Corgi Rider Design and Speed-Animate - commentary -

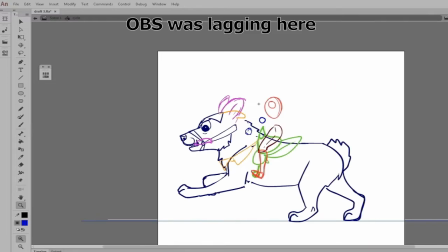(8:17)
I don't usually do this for main animation,
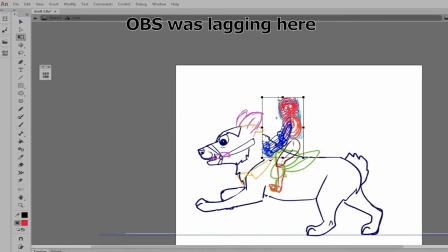(8:21)
but seeing as this fairy is just a big secondary action of the colgi it's easier to animate it in
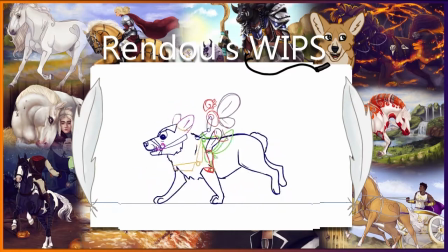(8:29)
parts and skip a few delayed borrower processes to be honest mainly because i'm lazy but the symbols mean i can animate it and then go back
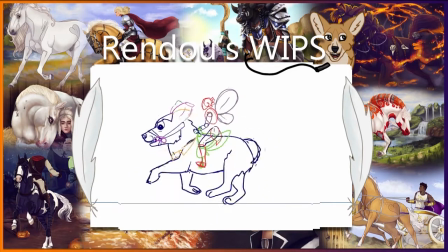(8:41)
and fill in with the colors and lines later using only one drawing that's repeated across here
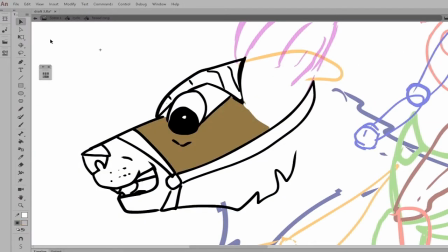(8:50)
i finished with the head animation I have the
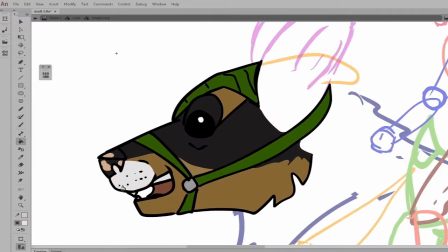(8:53)
ears and the tongue in the same symbol as the head because I felt it
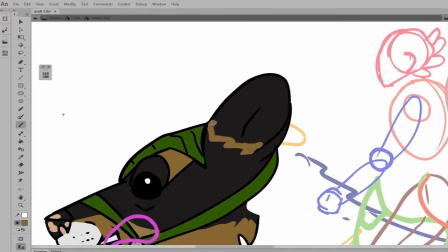(8:59)
would be easier to organize that way so I cut the head and it
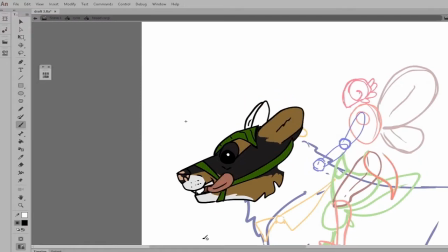(9:05)
only took one frame to do that and it's updated to the rest of animation that's why symbols are so useful for me especially in cycles
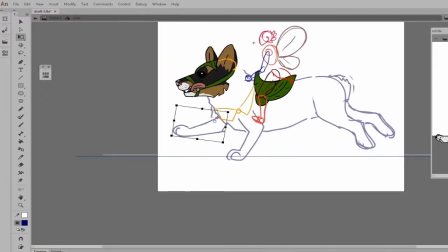(9:14)
here is where I squished and lengthened the
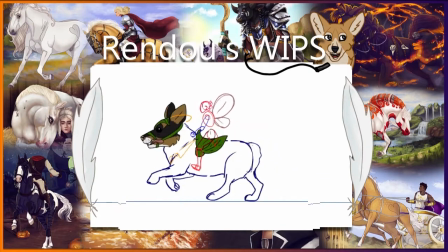(9:19)
corgi once again I felt like his proportions weren't quite corgi enough so I made him longer with shorter legs of course some corgis are even more extreme than this but I felt
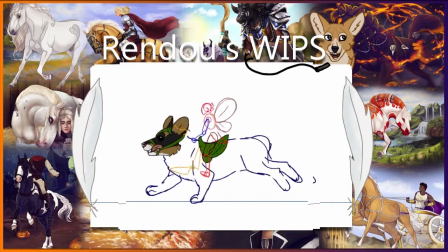(9:32)
that a corgi raised for riding would probably be one of the more less extreme examples of the breed.
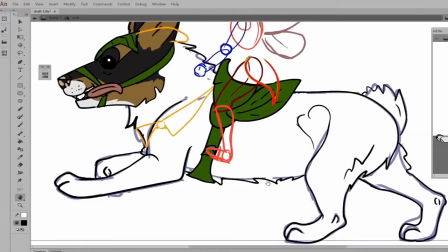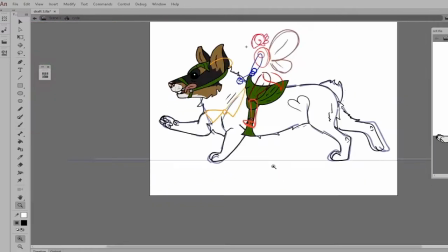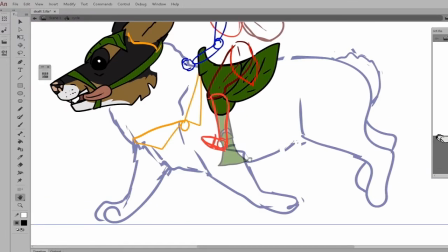(9:53)
Here is where I did the lines for the body. As you can see, he is very fluffy.
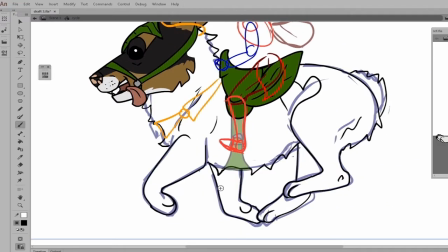(9:59)
A good boy. I've added my usual heart, thigh marking.
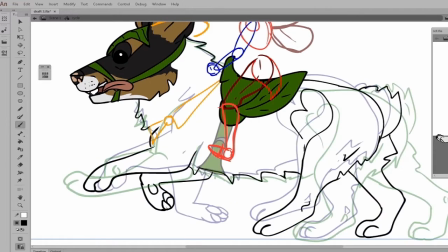(10:05)
I do that on a lot of my horses and animals in general. I don't know why. I just do it.
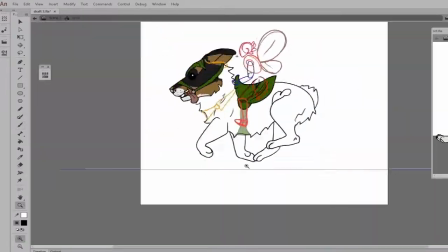(10:11)
There's a shape there, so I might as well make it a heart.
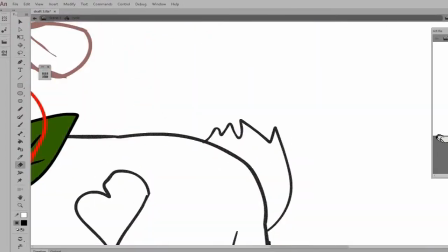(10:13)
I've also made sure that the fur is consistent across the frames, not just jumping about all over the place.
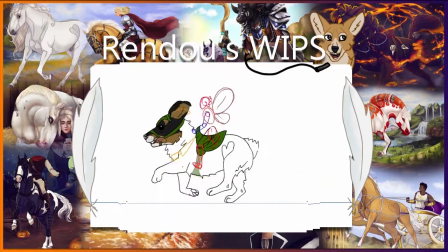(10:22)
And also some poor details when needed. Toe beans.
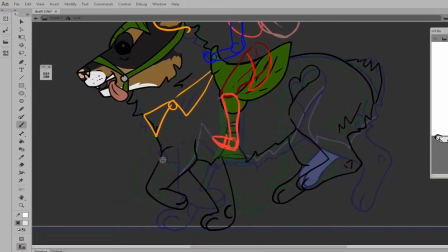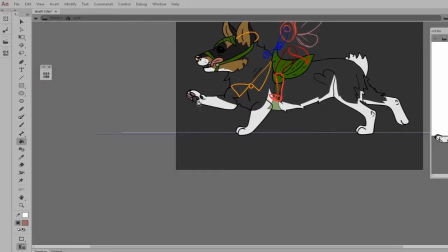(10:34)
Here I finished the coat of the corgi.
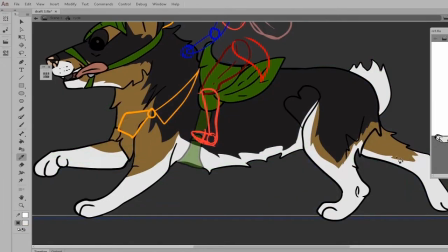(10:38)
I made sure that the each fur pattern followed each other and made sense directionally.
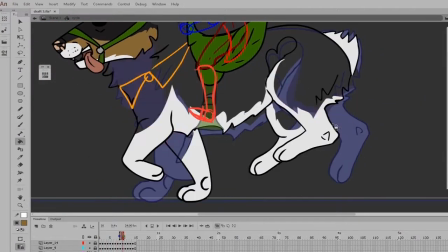(10:47)
It wouldn't look very nice if there were tangents or the coat
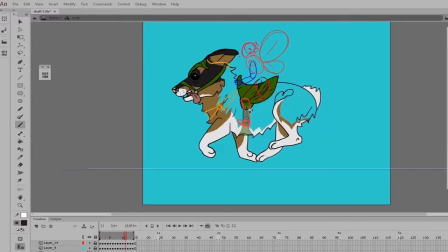(10:52)
in relation to the other white pattern and the tan pattern didn't make sense
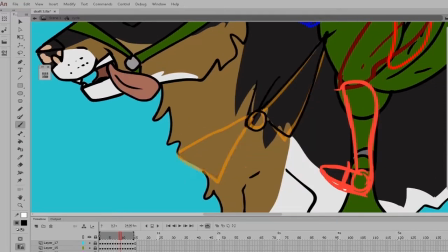(10:57)
so I made sure that the fur lines were consistent across the animation and you could actually follow each dip in the fur.
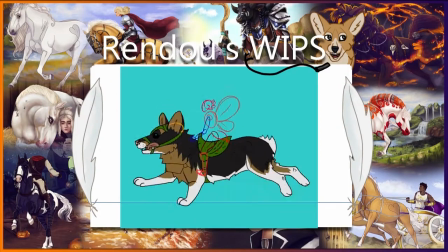(11:08)
Also painted the toe beans pink because toe beans.